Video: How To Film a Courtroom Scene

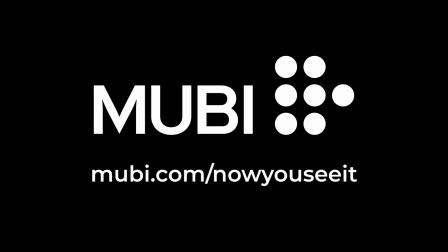This video is brought to you by MUBI. Get 30 days for free by going to MUBI.com slash NowYouSeeIt.
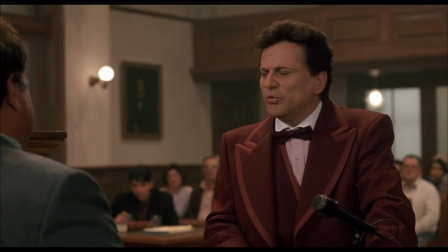Is it possible to two youths... To what?
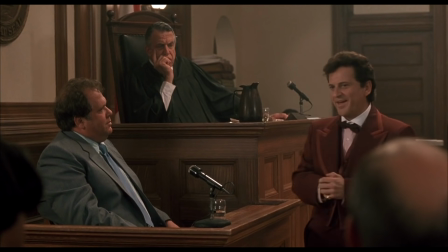There's no better test for a filmmaker than the courtroom scene. Think about everything going on in a courtroom scene while a lawyer interrogates a witness,
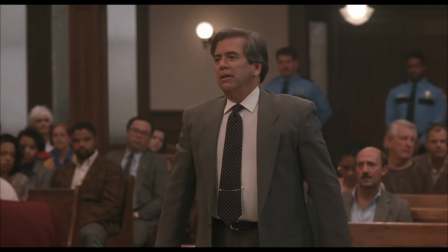the judge moderates the examination, the other lawyer potentially objects, and the witness answers the questions.
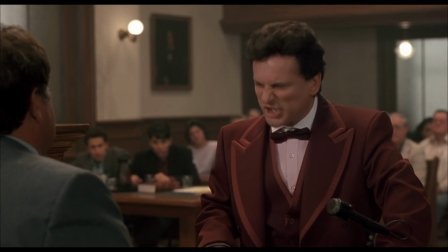That's already a handful of people, and that doesn't even include all the spectators, the accused, the jury, and all the people watching.
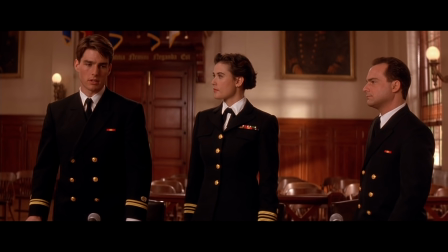There's so much going on that some films decide to just simplify the scene. In the first trial scene in A Few Good Men, we get introduced to the jury and the victim's family in the audience,
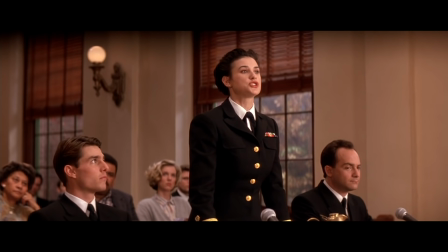but after that, those characters don't get any more screen time and stay in the background for the rest of the movie.
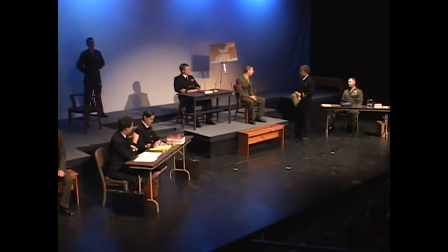This choice makes sense for the film because it's based on a play, and that play didn't even have a jury or spectators on stage. In plays, the viewer watches from one angle, so there isn't as much space as an actual courtroom, but film doesn't have that limitation.
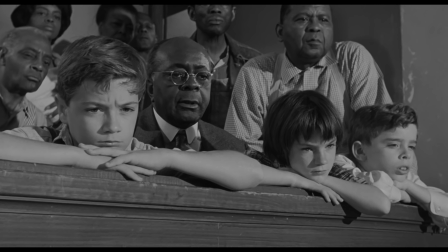The camera can be anywhere at any time, capturing moments from all the characters within a huge courtroom.
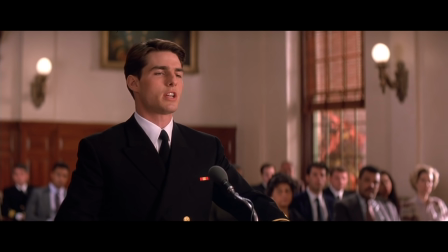The courtroom scenes in A Few Good Men focus on only a few characters, and they're very well shot, but I don't think they show the full potential of a courtroom scene.
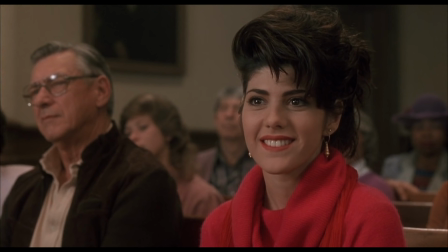With so many different perspectives to play up, a courtroom can raise the stakes for many characters at once, which can create some of the most complicated and satisfying scenes in cinema.
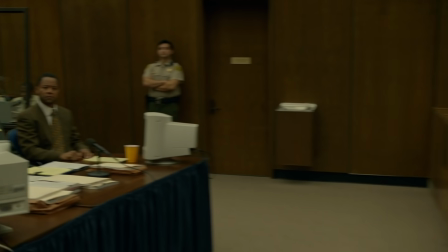Many films manage to pull off this narrative complexity, giving each character their own moments while still maintaining spatial and editorial clarity.
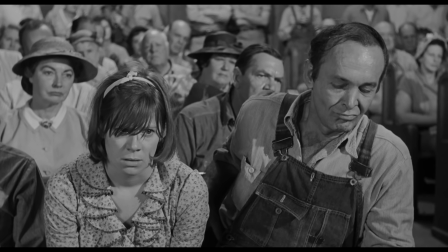So how do they do it? The answer depends on the film, but one thing is always clear. A well-shot courtroom scene requires a mastery of several cinematic techniques.
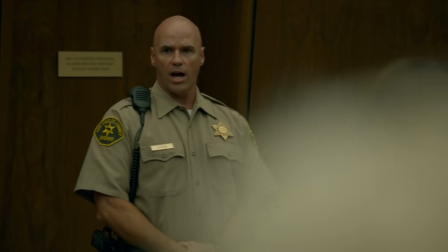So let's take this video to court.
All rise. All rise. All rise.
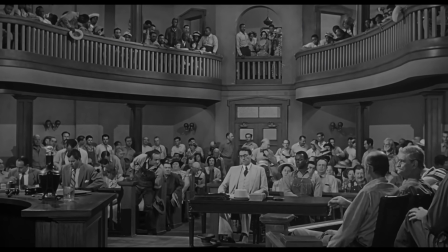The space of the courtroom itself presents a challenge for the filmmaker. A typical scene with dialogue will follow the 180 rule.
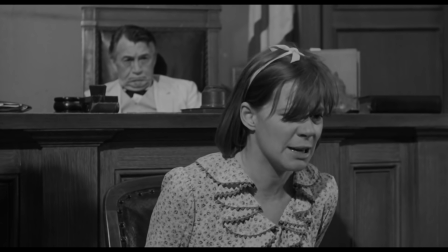This rule means that the camera stays on one side of two characters to keep the shot spatially consistent.
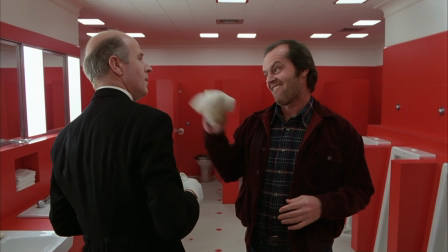Some films purposefully break this rule to create disorientation, like in the bathroom scene in The Shining.
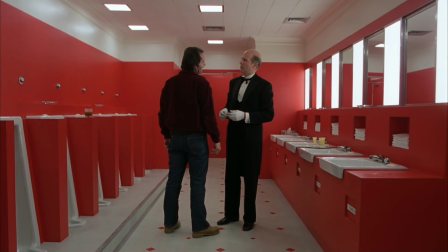The camera crosses that imaginary line, and the angle change makes the scene feel more uneasy and dreamlike.
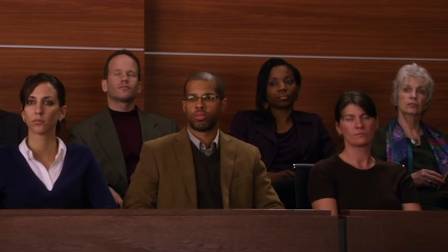But in a scene with more characters, breaking the 180 rule can confuse the audience.
Did you and Mr. Kimball travel to Washington, D.C.?
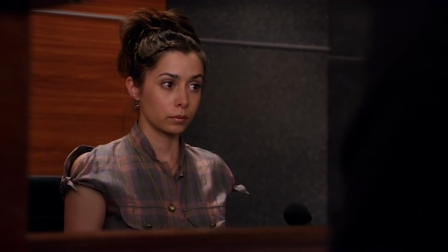This scene repeatedly breaks the rule in confusing ways, moving around the court without giving any sense of the space.
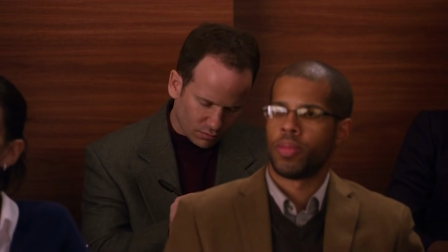The jury and spectators might as well be in different rooms.
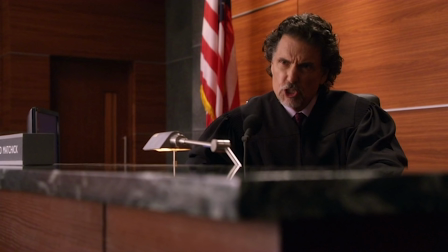But the problem is that a large scene like this one has to break the rule, because it's impossible to show the entire 360-degree space if you're stuck on one side.
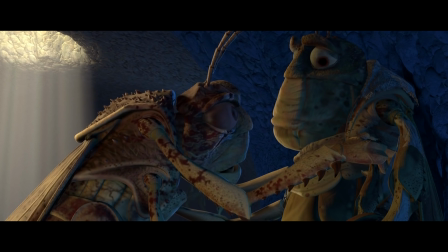So how do you break the rule without confusing the audience? Let's say you want to introduce a new character in a spot the audience hasn't seen yet.
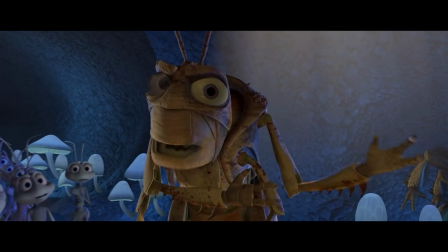How do you do it? First, use blocking. In this scene in A Bug's Life, Hopper crosses the imaginary line by moving from the right of the frame to the left.
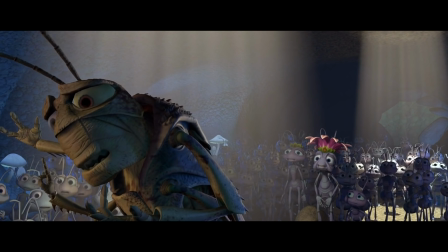By changing sides, he comfortably moves the imaginary line to a new position that will later include the new character.
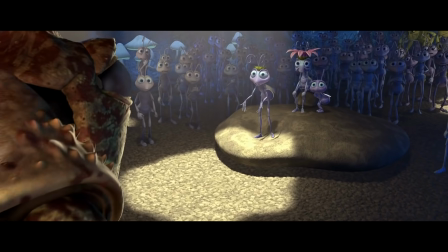Plus, it has the added effect of making Hopper appear in control of the scene. His movement literally controls the camera.
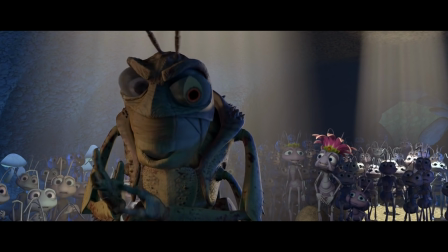You can also use framing. We don't know it yet, but the new character shows up in the cave entrance that's now on the right side of this shot.
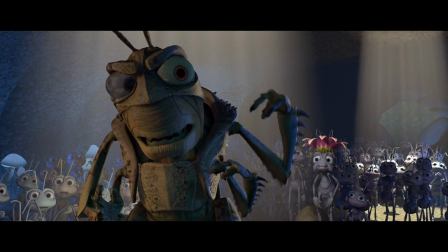Placing Hopper on the left side of the frame balances the camera move to the right. Finally, cement this new position by having the entire colony look from left to right.
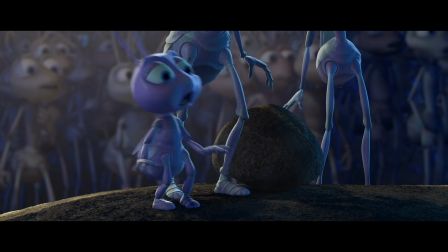This blocking sets up the payoff while also further reinforcing the new imaginary line.
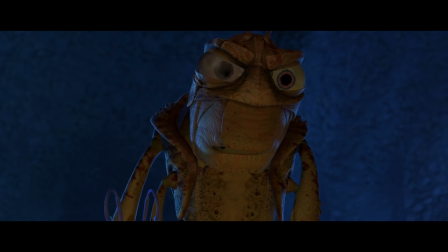One of the layout artists for the film said this was a challenging scene to pull off because moving the line required careful choreography and framing, and when it works, we don't even notice it.
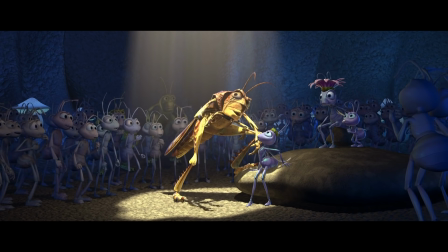This isn't a courtroom scene, but it functions exactly like one. There's a crowd of spectators, main action in the center, and it even has a surprise witness.
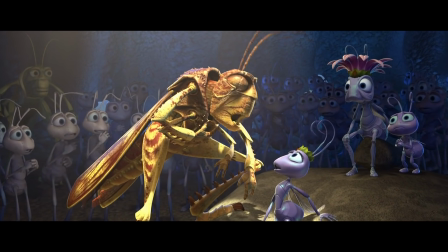What I'm trying to say is that all courtroom scenes have the same challenge as this one-off scene in A Bug's Life.
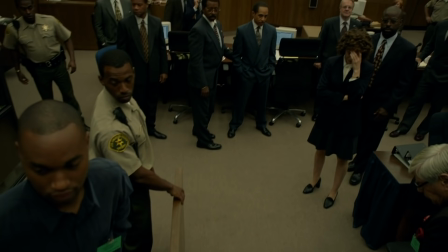The massive space of a courtroom, packed with all its different characters,
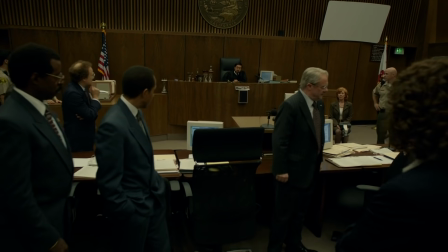means that any coherent courtroom scene requires the same laser precision from this particularly complicated scene.
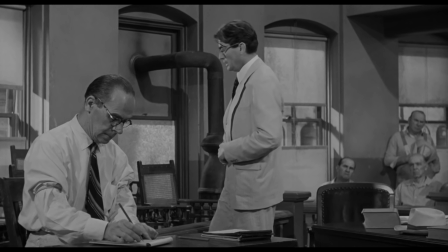To Kill a Mockingbird uses the same 180 rule transitioning as A Bug's Life. At first, the camera's on one side, but Atticus crosses the line to move the camera to the opposite side.
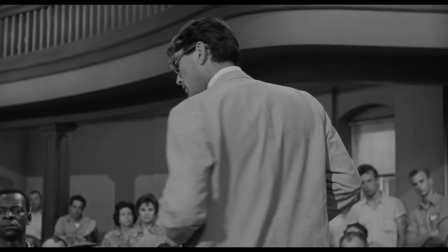His blocking prepares us for the camera change so it feels natural, and like Hopper, it has the same subconscious effect of showing Atticus' command of the scene.
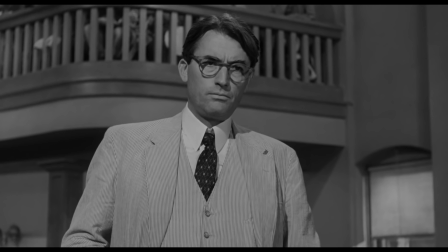The editing also prepares the viewer for new angles of the courtroom.